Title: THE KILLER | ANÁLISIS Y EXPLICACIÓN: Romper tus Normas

Son ideas sobre cómo la sociedad funciona también un poco desde su punto de vista, un punto de vista que parece muy frío y distante.
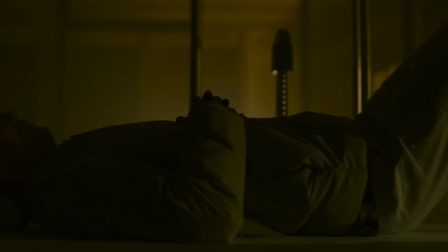También repite mucho este mantra constante cuando va a asesinar, sobre cómo debe hacerlo, sobre cuál es su forma de proceder y como digo, para mí el recurso de la voz en off cuando se utiliza bien, le da a la película una sensación íntima de estar dentro de la cabeza del protagonista que me suele gustar muchísimo y en esta película también para mí funciona a nivel visual,
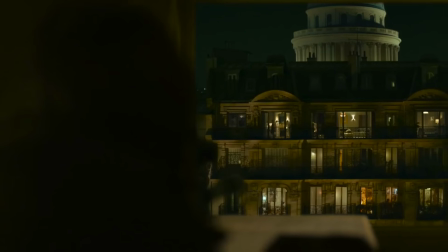ya os he dicho que la película me parece muy,
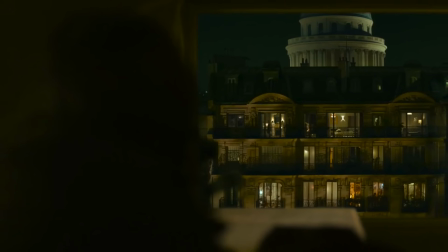muy bonita estos planos iniciales que tenemos de las fachadas de París como juega aquí con el punto de vista y con meternos encerrados con el protagonista en su habitación, solo vemos el exterior casi desde su punto de vista, solo lo que él ve para hacernos sentir que estamos con él Ahí esperando a ver qué es lo que va a hacer Al principio no sabemos verdaderamente
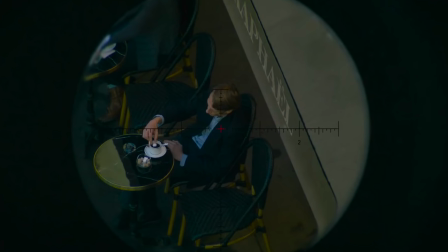Cuál es su objetivo o a quién quiere disparar Pero así se construye la tensión Que nos va a llevar hasta su fallo Estar con él, ver cómo es, cómo espera Cómo hace ejercicio mientras tanto Dice que no representa a nadie,
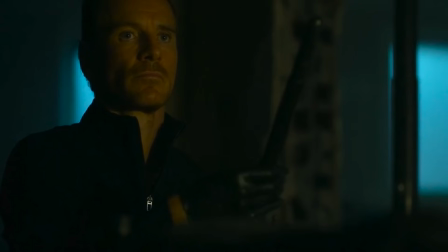que lo hace todo por él Que no le importa nada del mundo Y entonces aquí sí que tenías un poco la sensación De estar viendo a un psicópata Alguien que parece que no tiene ningún interés por nada
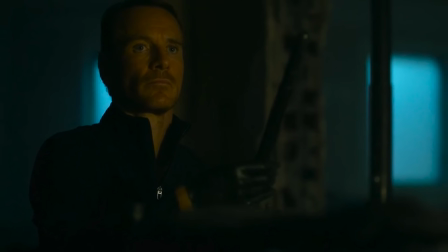en la vida Y que simplemente va matando gente Porque es bueno en ello, porque le mantiene entretenido y porque como dice, todo le da igual, aunque esto, la película, pues se va a esforzar en decirte que no es así. Por eso digo que hay un dilema importante con su personaje. Cuando va a cometer el asesinato, me gusta mucho cómo juega con la música y con el punto de vista, es decir, le vemos desde fuera al personaje y la música se escucha bajito, como en sus auriculares.
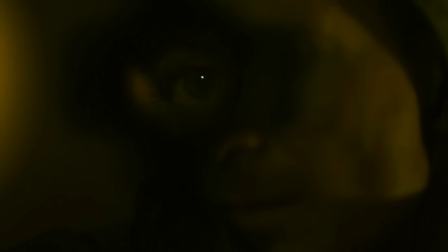Después, cuando estamos desde la ventana mirando, escuchamos la música en alto, porque ahí somos él, estamos mirando a través de su arma y estamos viendo cómo dispara, pero luego te saca, luego te muestra el ojo, luego te muestra otra vez de fuera Y va jugando con esos planos constantemente, subiendo, subiendo la tensión Mientras tú sabes que el asesino es buenísimo, que nunca falla, que es el puto amo Y de repente falla su disparo Hay como cierta comedia también ahí en la construcción de todo lo que te ha
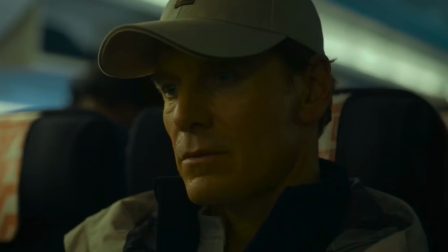contado el personaje Para ver cómo comete el único error que ha cometido hasta ahora Y de repente estamos ante un nuevo escenario para el personaje Una situación nueva,
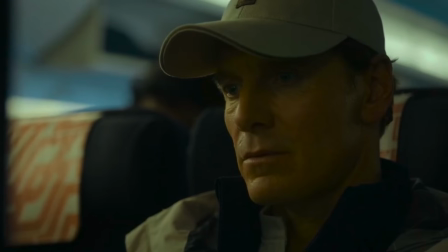algo que nunca ha vivido Cometer un error y ver qué pasa después También te digo que tal y como su trabajo quizás no puedan cometer muchos errores Las personas que trabajan como él Pero bueno, desde luego, estamos viendo como el personaje se enfrenta a algo diferente Hay una escena en el aeropuerto que no sé si será buscada o no,
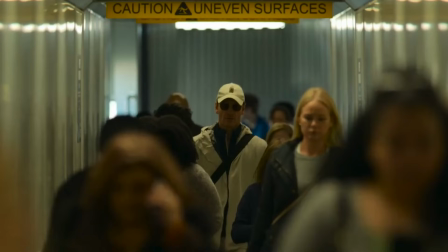seguramente sí Pero el personaje camina por un pasillo en el cual pone peligro, superficies irregulares Y para mí tuvo sentido este cartel porque estábamos viendo como el personaje estaba caminando Por lugares en los que nunca ha caminado, lejos de esa meticulosidad tan pulcra que tenía Y por un nuevo camino que no conoce, un camino que puede llegar a ser irregular Igual me he fumado tremendo porro aquí analizando esto, pero yo sí que le he encontrado un sentido y quería contaroslo Y en la siguiente secuencia me daba cuenta de que el personaje principal podía estar mintiéndonos en la primera.
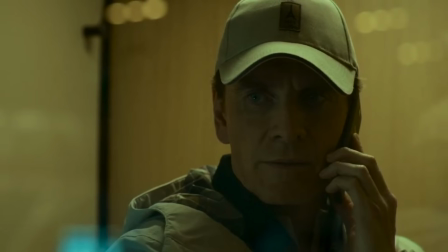¿Por qué? Porque te han contado que no le importa nada, que no le importa nada ni nadie. Y de pronto estar en el hospital visitando a la persona que él ama porque ha sido herida. Entonces yo me decía a mí mismo, no sé, sí que parece, ¿no? Que le importa a alguien en la vida.
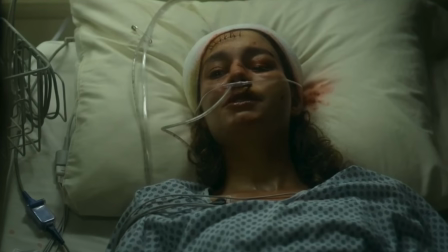Entonces, ¿por qué no se ha contado que nada le importa? ¿Se está mintiendo a sí mismo? ¿Cree que no le importa nada cuando verdaderamente sí? Porque a partir de aquí, como digo, comienza un juego de venganza bastante basado en lo que ha sucedido con esta persona.
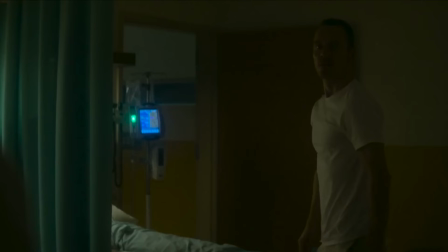Con lo cual, ¿el personaje está cambiando o siempre ha sido así pero se ha mentido a sí mismo? En esta venganza o en esta búsqueda de quien ha mandado a asaltar su casa, hay muertes que verdaderamente sí que afectan o hacen daño.
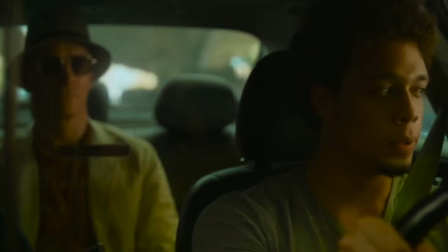Por ejemplo, la muerte del taxista, a quien le quiere sacar la información de las personas a las que condujo hasta su casa y ver su muerte como la camufla rápidamente por un robo,
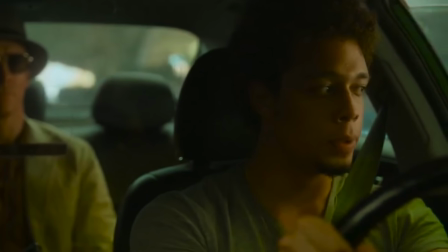es muy injusta porque el personaje tampoco ha hecho nada malo. Es una muerte, como digo, muy, muy aleatoria y esta es de las muertes, como digo, de toda la película que más injustas me parecen. Después se infiltra para intentar sacar la información de su jefe, tras una secuencia, como digo, también muy, muy metódica. Y la escena de los clavos que le clavan el pecho, que le ponen en la tráquea para que no pueda respirar, me ha dado una angustia terrible.
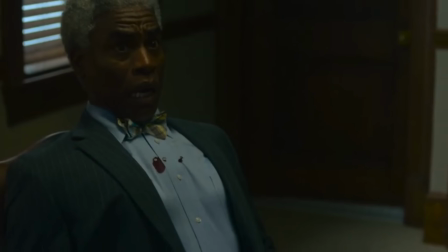O sea, es una sensación muy, muy agobiante para el espectador y una muerte horrible. Otra mentira que sucede justamente después de esto es que el protagonista está repitiéndose en su cabeza que no puede tener empatía,
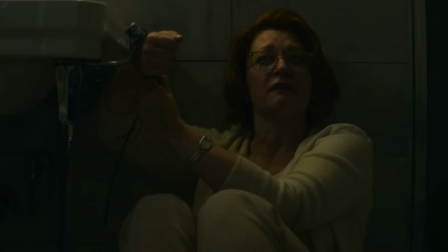que no puede generar esa vulnerabilidad en su personaje cuando la secretaria le dice que por favor cuando le mate no haga desaparecer su cadáver porque su familia quiere respuestas.